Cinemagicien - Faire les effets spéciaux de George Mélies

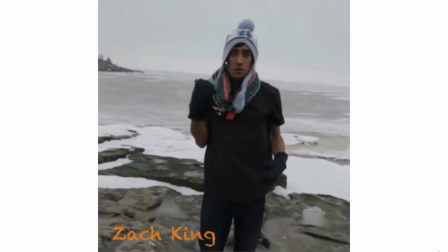[4:14]
Et on peut faire autre chose que de simples disparitions-apparitions, comme changer de vêtements, traverser les vitres, et plein d'autres trucs.
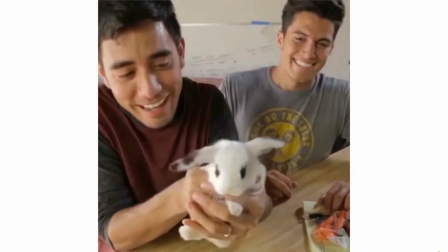[4:22]
Je te donne un effet facile à faire. La boule qui explose en billes.
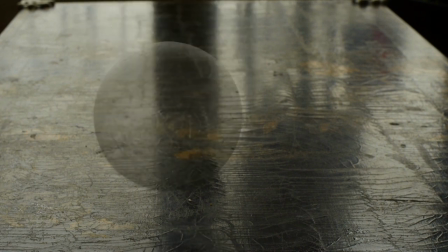[4:29]
Tu filmes la chute, repères bien où la boule est tombée. Maintenant, prends quelques billes que tu fais tomber au même endroit.
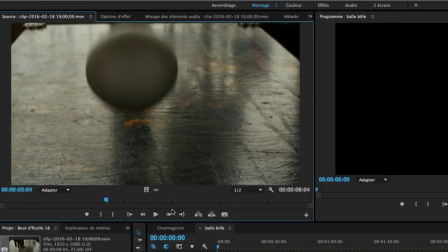[4:36]
Ensuite, sur le banc de montage, coupe au moment où la bille touche la table.
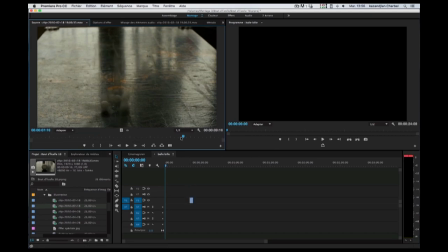[4:43]
Et sur l'autre partie, coupe à partir du moment où les billes touchent la table. Puis, raccorde les deux coupes. Oh, c'est trop bien, t'as autre chose ? Oui, il n'y avait pas encore de fond vert, mais il a utilisé son ancêtre, la surimpression.
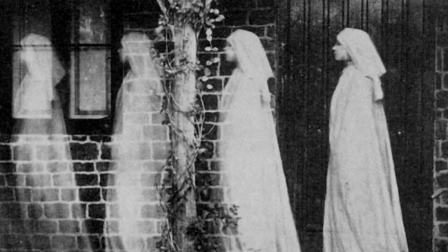[5:02]
Un procédé qui existait déjà au temps de la photographie. A cette époque, on utilisait de la pellicule, donc sensible à la lumière.
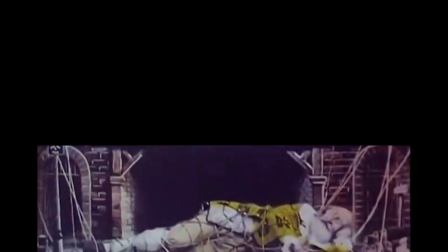[5:10]
Je filme une scène en mettant un cache noir sur l'objectif. La partie noire n'a pas été utilisée.
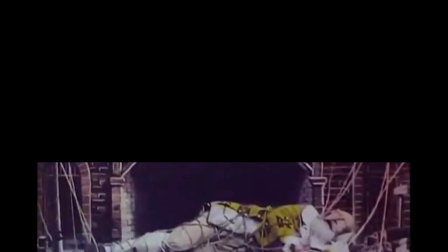[5:16]
Je peux y mettre ce que je veux. Je rembobine la bande jusqu'au début de la scène. Je mets mon cache sur la partie photographiée et je filme une nouvelle scène.
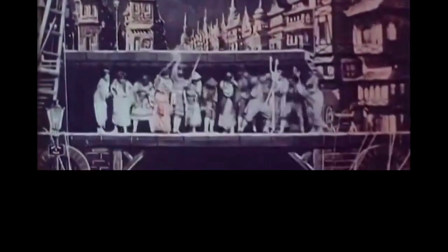[5:24]
Et une fois développée et projetée, je vois les deux images ensemble sur le même film.
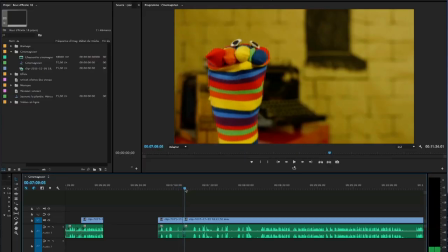[5:29]
Aujourd'hui, on peut le faire avec un ordinateur avec n'importe quel logiciel qui a un outil de recadrage.
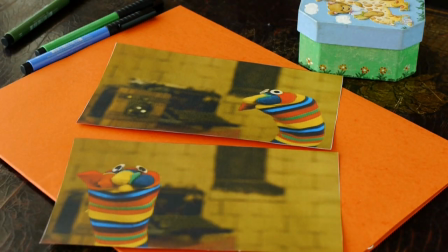[5:35]
En fait, le principe est très simple. J'ai filmé mes chaussettes deux fois au même endroit, mais sur l'un, il est à droite du cadre et sur l'autre, il est à gauche.
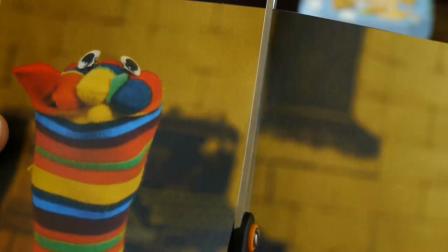[5:45]
Pour les avoir ensemble, tu coupes la partie vide et tu colles chaussettes sur l'autre image.
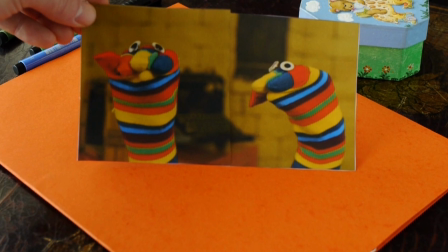[5:51]
Eh bien, c'est la même chose sur l'ordinateur. Les deux images sont l'une sur l'autre.
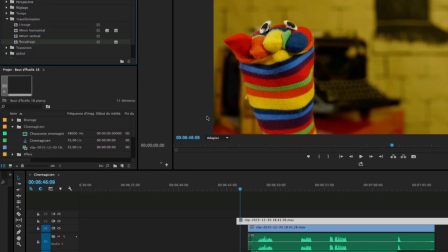[5:57]
On ajoute l'effet de recadrage sur celle du dessus. Coupe la partie vide.
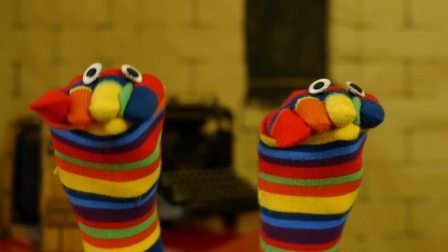[6:03]
Et voilà, j'ai deux chaussettes. Ça fait trop bizarre comme sensation, non ?
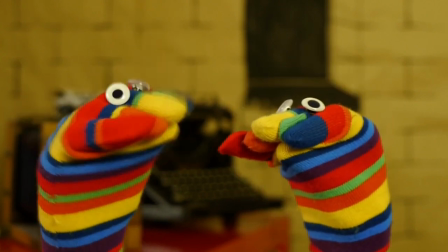[6:11]
Ben, c'est bien ce que je dis. C'est bien ce que je dis. Eh oh, t'arrêtes de répéter ce que je dis ?
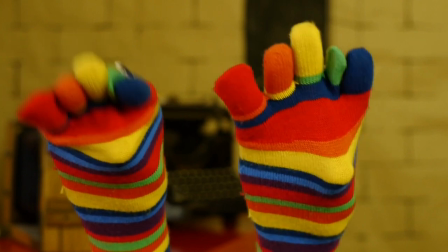[6:16]
C'est toi qui répète ce que je dis, banane ! Bon, c'était pas une bonne idée de montage ça.
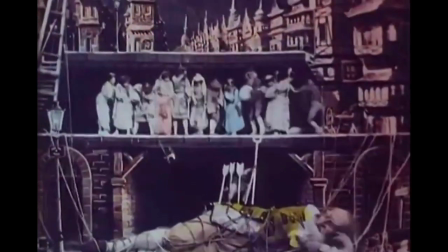[6:22]
On passe à la suite. Dans Gulliver, il y a un effet de surimpression, mais aussi un effet de perspective.
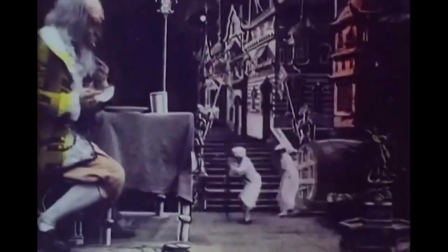[6:29]
C'est ça qui donne ce décalage de taille entre Gulliver et les Lilliputiens. On peut avoir le même effet sur le même plan.
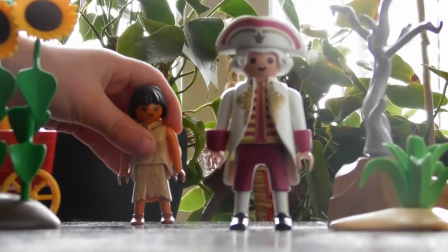[6:37]
On prend deux personnages face à face. Et si j'en éloigne un, il va devenir tout tout tout petit tout petit.
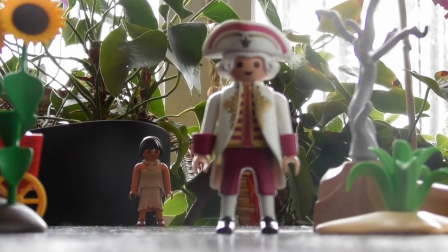[6:44]
Mais c'est surtout l'emplacement de la caméra qui fera que votre effet ait réussi. Si je le mets trop haut, ça ne marche plus.
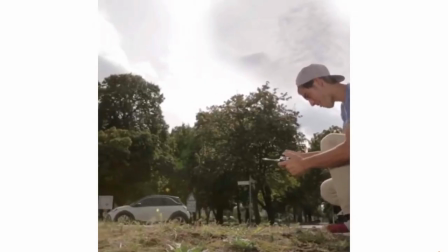[6:50]
Il faut que la caméra soit à la bonne hauteur. Cette technique est toujours utilisée de nos jours.
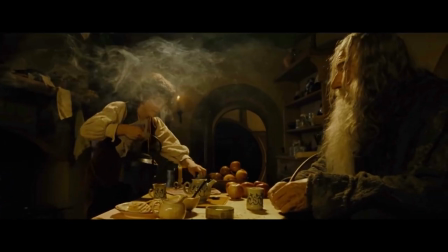[6:56]
Par exemple, il a été utilisé pour rétrécir les hobbits dans Le Seigneur des Anneaux. Les vieilles recettes marchent toujours ! Oui, et Méliès a fait du morphing avant l'heure, du maquillage,
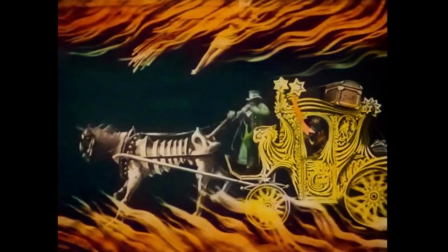[7:06]
l'utilisation des maquettes, de la mise en couleur, et pour finir, on va parler de la caméra inversée.
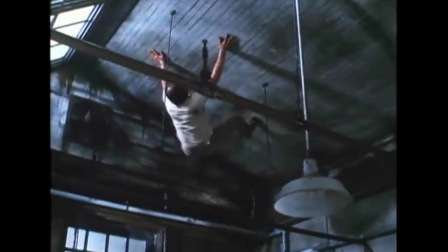[7:12]
Avec cette technique, on peut marcher sur les murs ou au plafond. Tout dépend de comment on place la caméra. Ah bon ? Regarde cette photo. Ah, elle est bizarre cette classe. Ça doit être compliqué pour aller faire pipi. Regarde mieux que ça. Ah oui, ils ont penché les tables, les chaises et la caméra.
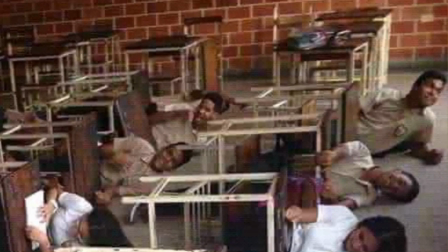[7:30]
bah sauf qu'il y en a un qui gâche tout. Heureusement qu'il est au fond de la classe. Trop bien comme technique. Et on peut marcher au plafond aussi. Pour faire l'illusion de marcher au plafond, il faut mettre la caméra au dessus du personnage.
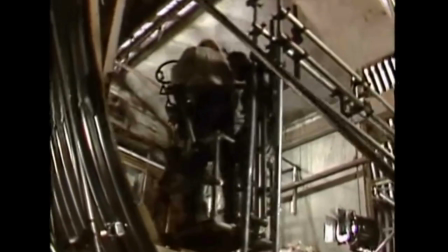[7:41]
Mais il faut pouvoir faire un décor de plafond, ce qui est… pas évident. Ah oui, c'est compliqué de faire un décor. Plus c'est grand, plus c'est long à faire, plus c'est compliqué. Mais je vous montrerai plus tard comment intégrer un petit décor sur vos films. Moi, je veux un décor de jungle. Oh, avec tes couleurs, tu joueras le perroquet. Bon, les copains, l'épisode est maintenant terminé. N'hésitez pas à liker, commenter et partager. Et ensuite, éteignez Internet et commencez une activité avec des bouts de ficelle. A la prochaine !